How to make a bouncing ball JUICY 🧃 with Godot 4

In this video, I'm showing you simple techniques to add juice to your game. We're starting with a simple bouncing ball, and we'll add many effects to make it juicy.
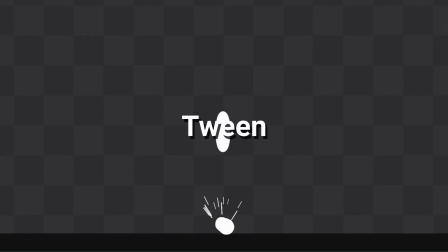We'll use the animation player, tweens, particles, screenshake, lerp, and a shader.
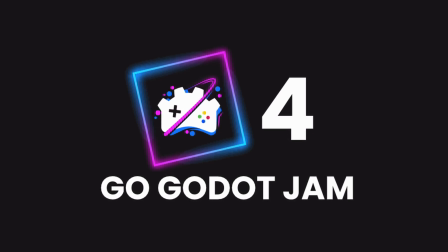It's going to be good, let's go. The Go Godot jam is back for its 4th edition, and runs from May 1st to May 27th.
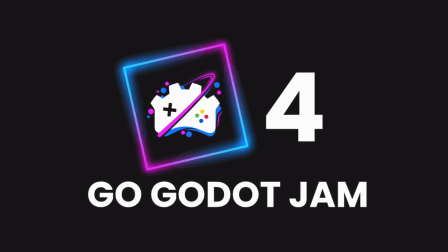It's a Godot festival with tons of cool events, and a jam running from May 5th to May 15th.
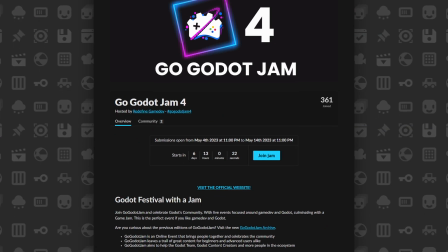Join the event and enjoy sharing Godot stuff with other game devs. Link in the description.
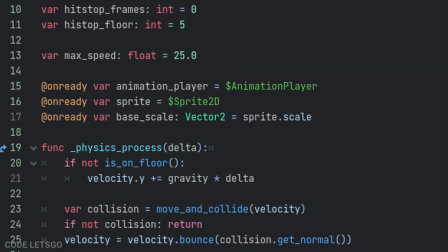The setup I'm using is a simple kinematic body bouncing when it detects a collision with the floor.
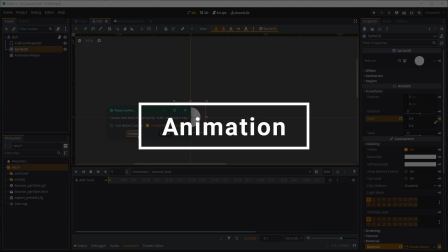Let's start with adding an animation to the ball for when we collide with the floor. I create an animation player and a new animation called bounce.
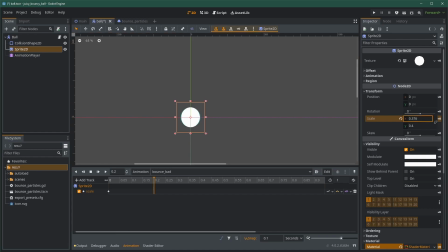I create a new key with the current scale values. Then later on, I create a new key for the impact. Here, I scale the ball quite a lot in the X axis and I shrink it in the Y axis. You can go as crazy as you want here. Then I create a third key, which is a duplicate of the first one to go back to the starting scale.
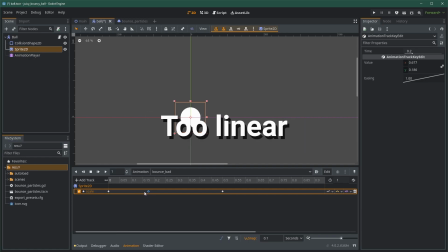Right now, the animation is not good. First, the keys are linear, so the movement feels very stiff, not smooth and natural. Second, the ball goes from a huge squash to its original scale and it's boring. Let's fix that. First, select all the keys and in the inspector, change the easing mode to ease in and out.
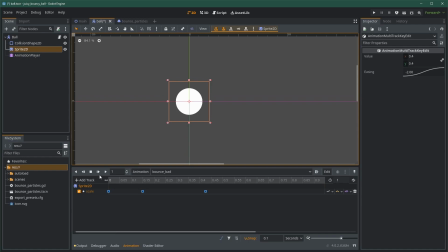Right away, it looks much better. Instead of going straight from a value to another one, we're going to have a nice curve, starting slow, ramping up, and then slowing down as we're approaching the next value. The second fix is to add another key in between the last two, where we're going to scale the ball in the opposite direction.
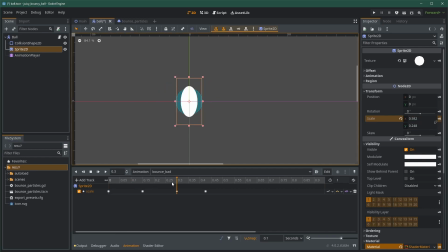When the ball is squished really hard on the wall, it's going to have some elasticity, and we're going to see an opposite squishing in the Y axis this time. Two things are important to note here to have a good looking animation. First, the spacing between the keyframes is crucial.
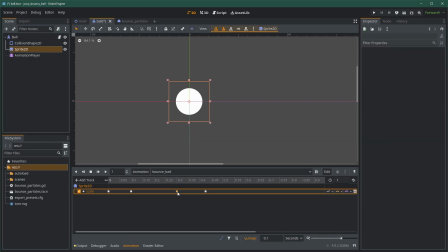At first, the spacing should be super small as the impact is going fast and the system has a lot of energy. Then, as the animation progresses, the ball is losing energy, thus the keyframes should be more spaced. You can see the energy dispersing in the way the space between the keyframes becomes bigger.
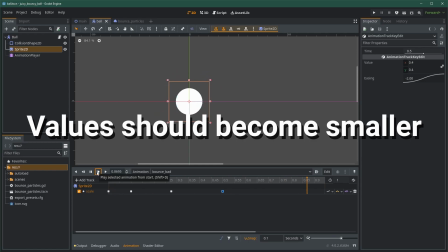Second thing is to also reflect the loss of energy in the power of your scaling.
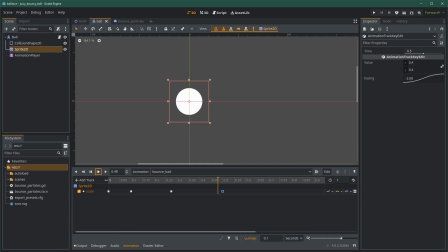The second scaling in the y-axis should be less pronounced than the first one. By playing around with the values, we arrive at this look, which is quite good in my opinion.
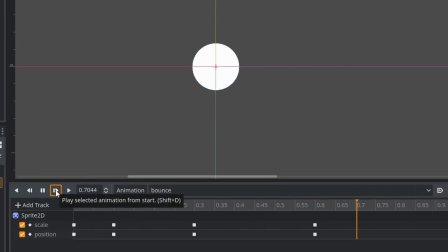To make the animation slightly better, you can also offset the position, that way your ball looks like it's colliding at the bottom and not just scaling from the center.
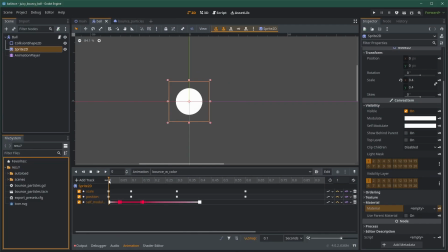To signify that something important is happening to the ball, we can change its color.
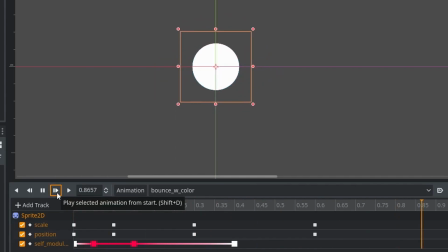In this case, it's pretty simple to do as the ball is white by default. We can simply update the animation to add a color to the self-modulate.
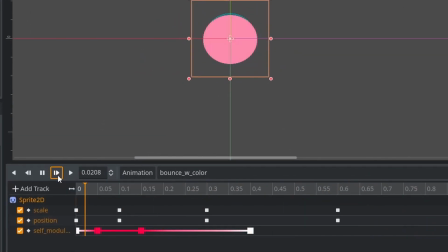What I want is to have full red for a short while around the first impact, and then I slowly go back to white.
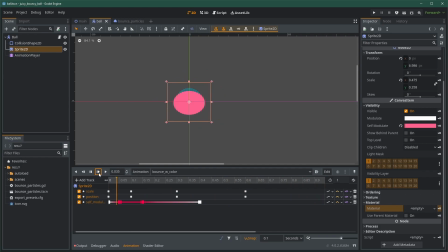Choosing a color here can have a huge impact on the animation. Red could mean damage, so it's up to you to decide what color you want to use.
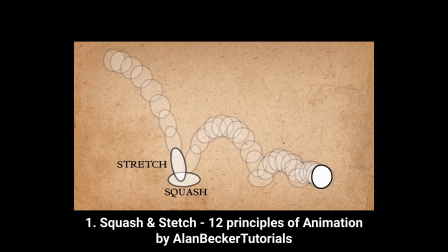To finish the animation, we could emphasize the deformation. The scaling we used can be called squash and stretch, which is a common animation technique.
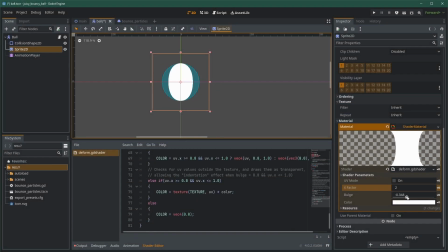To make it more pronounced, we can use a shader that would deform the sprite in a more interesting manner.
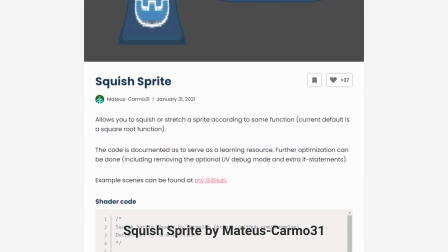Here, I'm using the Deform shader made by MatthewsCarmo31 on godotshaders.com.
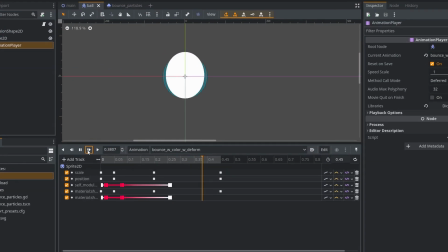Then it's just about updating our animation to use the squash value in conjunction with the scale.
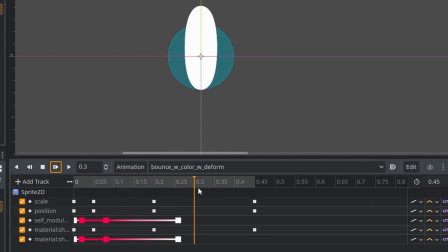It's a small difference in this case, as we're using a round ball, but it can be very pronounced with other shapes.
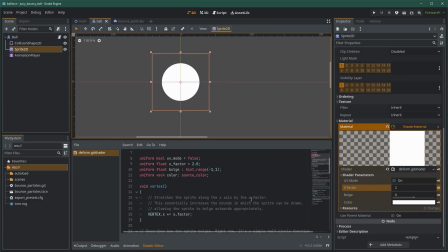Important thing to note here, because I'm now using a shader, I need to update the color using the shader, as the modulate will not apply on top of the shader.
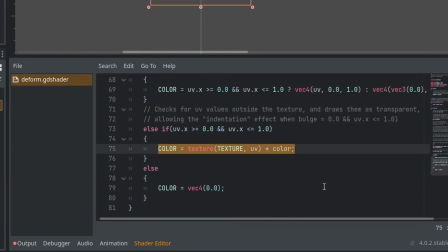I simply modify the shader to use a uniform color, and then I multiply this color to the texture color.
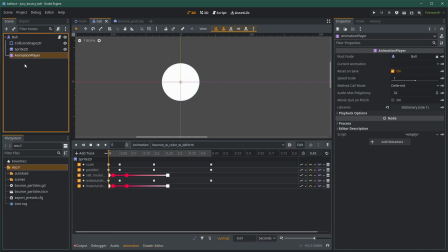I then copy the keyframes I've used for the modulate to have the same animation. As you can see, just working on a good animation already makes a huge difference. But it's not finished. Let's move on to particles. The next thing I want to add is particles.